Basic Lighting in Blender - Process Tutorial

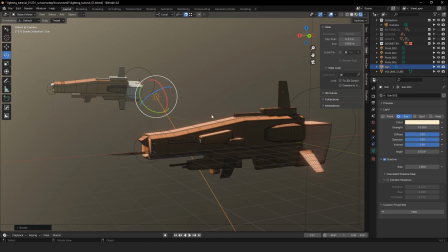[28:46]
So I kind of want to balance that out a little bit and bring this to
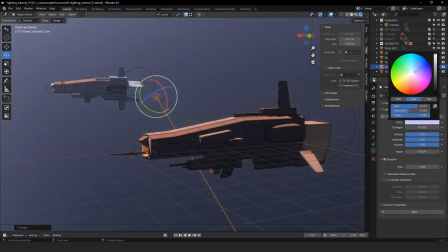[28:53]
a more cool color and get that nice color contrast and really make the ship stand out a little bit more, you know?
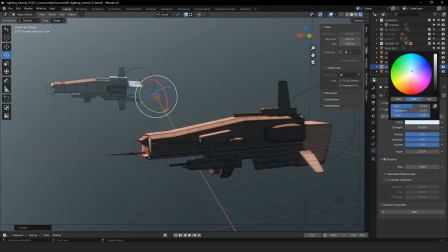[29:06]
A little more in the green, blue, and that's looking quite tasty there. Alright, so that's looking pretty decent.
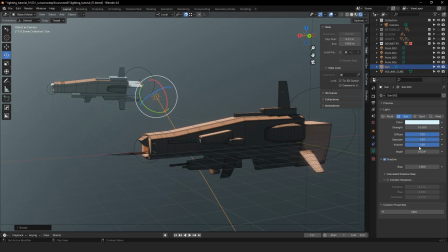[29:19]
And again, let's go back and kind of tweak all of the lights that we had placed before.
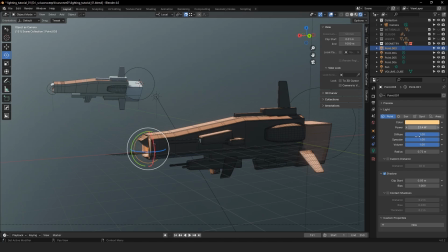[29:34]
And kind of just see what we can do to kind of make these bloom a little bit more. Maybe go back to the render settings, play with some bloom.
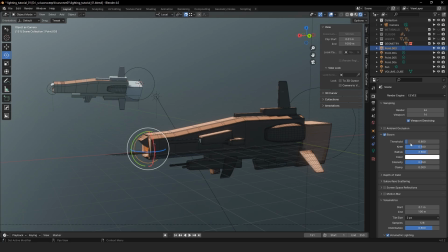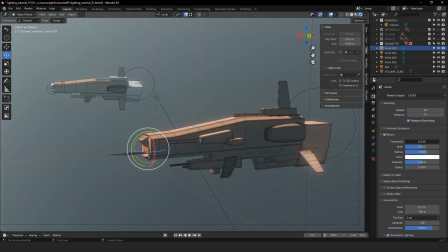So again, bloom is taking the bright spots of the scene and
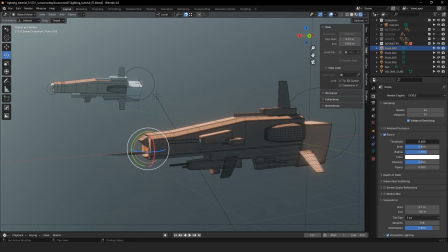[30:14]
really amplifying it a little bit. Again, giving us that very nice, hazy, and atmospheric look that we're looking for. So now I'm feeling the sun is a little too bright, so let's just turn that down a tad.
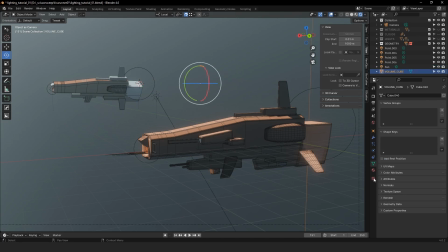[30:35]
And then now let's go back to the volume cube and go back to the material. And now let's just see what we can do.
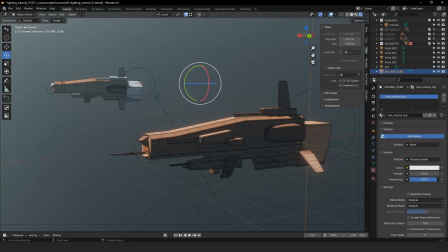[30:43]
Play with this a little bit. Give it a little bit of contrast. And there you go, that's feeling pretty good to me.
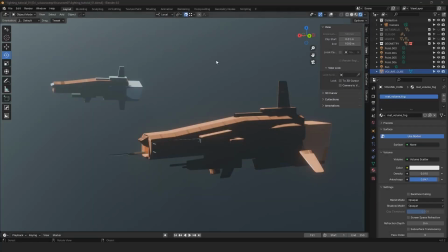[30:57]
Okay, so we have all of our lights set up and we have our volume fog in the scene giving us this nice atmospheric look. So let's go back ahead and unhide the clouds that we previously had originally.
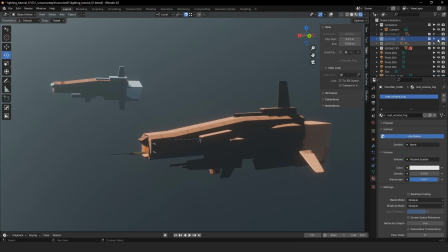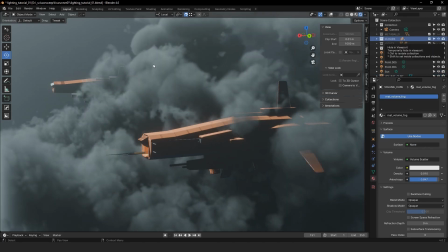[31:18]
And there you go, and now you can see how the volume of the clouds is affected by the lighting and by the fog, and it's quite a nice effect that we have here.
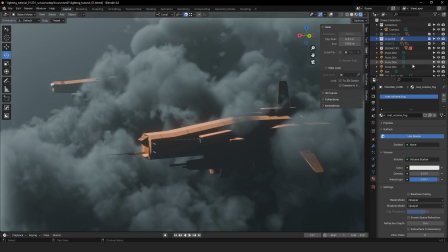[31:31]
And now that we have the clouds back on, let's go back ahead and do a little bit more iteration on our settings that we had done before. So let's just take a look at our volume cube again,
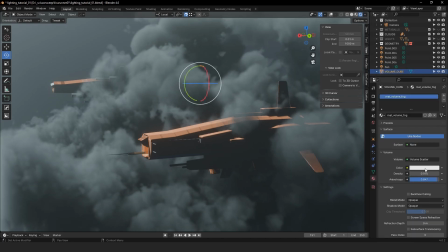[31:47]
and let's see what kind of tweaking that we can do.
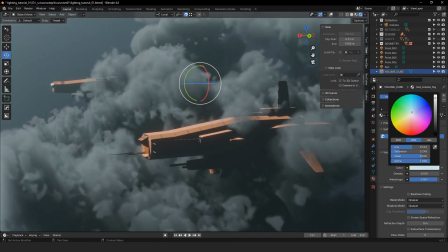[31:52]
Kind of want to give it a little bit more of a blue tint. So we're going to add it back. We're going to tweak the color a little bit to give it a little bit more of a saturation.
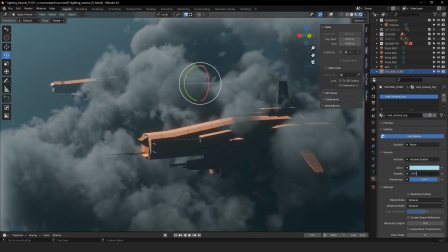[32:07]
Let's also add a little bit more density to it.
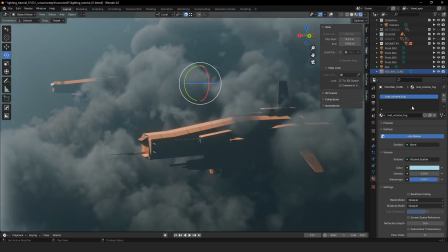[32:18]
Something like that. Let's see what we can do with the sun a little bit.
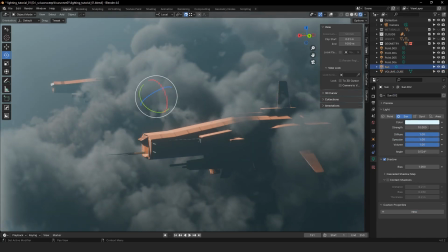[32:29]
A little too blown out. I think we'll just leave the sun the way it is.
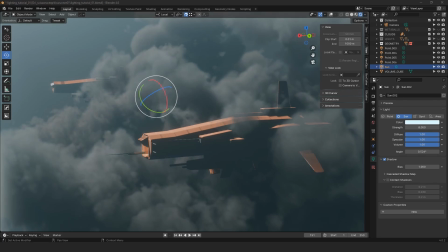Yeah, there you go. You know, at this point, I think it's a pretty good base. I would say that the lighting here is about 80 to 90% done.